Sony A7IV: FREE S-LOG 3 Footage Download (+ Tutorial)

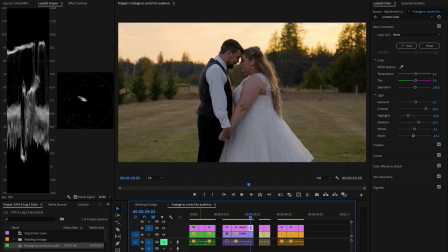Okay, the next clip, same wedding, is a sunset shot of the bride and groom, forehead to forehead here. There's the S-log footage. Here's the correction. Things to note, when working at golden hour, your lighting is a little bit tricky when you correct because the sky is so golden that you don't want to overcompensate for the golden sky because if you feel like it's too warm and you try to bring it back, your subjects are going to be too cool. So really just embrace the golden hour look. Don't push it too far because as soon as you start going too far, it looks horrible. Here's some basic corrections that I did.
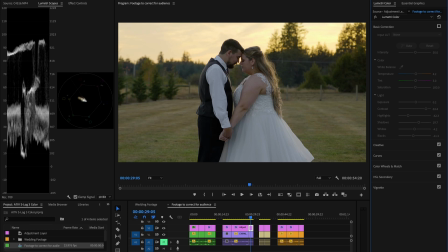Was leaning a little bit cold and green, so I warmed it up a little bit, not too much, because my subject, I wanted them to be look like they're more part of the scene, more part of the background of the golden hour sky, but they're technically in the shadow, which is why they're a little bit of a colder color temperature.
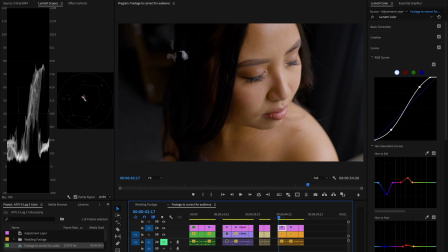So for this correction of this bride, another wedding, this is her getting ready. I want to show you again how to view the skin tones and correct for the skin tones if needed. So we're going to select our clip, create a mask around just the skin tones of the bride. You could select more if you want. So there we go. We're looking just at her skin.
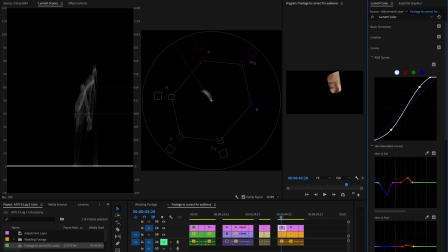And if we look at our scopes here, we can see that it's falling a little bit towards the red side of the line, but it has kind of this like curve around it. And I know that this bride had a little bit of more red skin tones, but let me show you what it looked like before I did the correction.
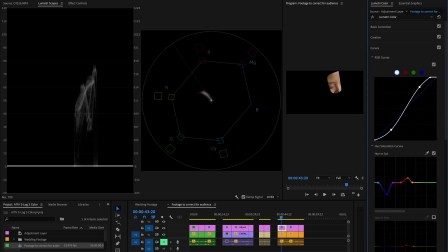So I'm going to turn this correction off and we'll see them shift to the left a little bit. And so she looked a little bit yellow green in the image. So I knew that was incorrect. So I was able to go in, select just for her skin tones and shift those by using this little tab right here.
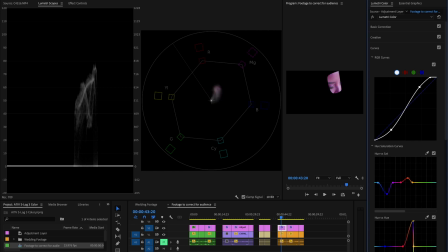I can shift, you can see her up in this little corner. She's super purple now. Or you can make her green like the Hulk. But what I did is just shift her to a correct position where I knew her skin tones would fall more naturally.
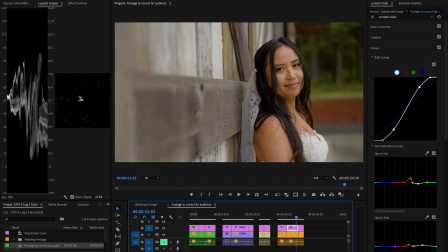Same situation here, corrected for her skin tones and went from this image to this image, and I think it looks really beautiful.
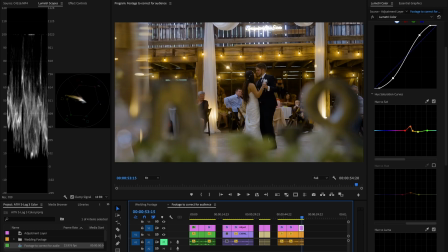The last correction here I want to show you, I turned off the correction for this lighting in this room. A lot of times when you have mixed light where you have natural light and you have like tungsten bulbs or fluorescent tubes, it can create weird effects where lights are looking like they're really shifting towards yellow or to green or to purple. And in this instance, the lights definitely were shifting towards green. And so I'm able to correct for that in your hue.
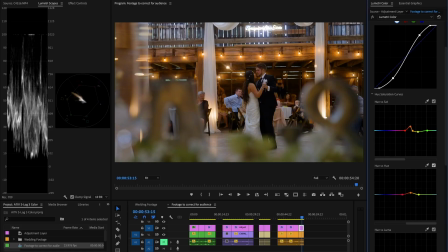So if I turn that correction on, you can see we make those lights look definitely more natural, like a warm, inviting tone rather than like a sickly green tone. So that's what we did for that one. Well, if you got this far, thanks so much for sticking around. I actually went into a little bit more in-depth color correction in my Sony S-Log 3 color correction tutorial where I go step by step through a few clips. So check out that one. That one's a little bit more in depth. This one's just an overview of some of the settings and what I did for a few of these clips. But I hope you found this video helpful. If you did, please feel free to leave a like and subscribe to this channel if you haven't already. It really helps what we're doing here for you guys. So thanks so much and much love.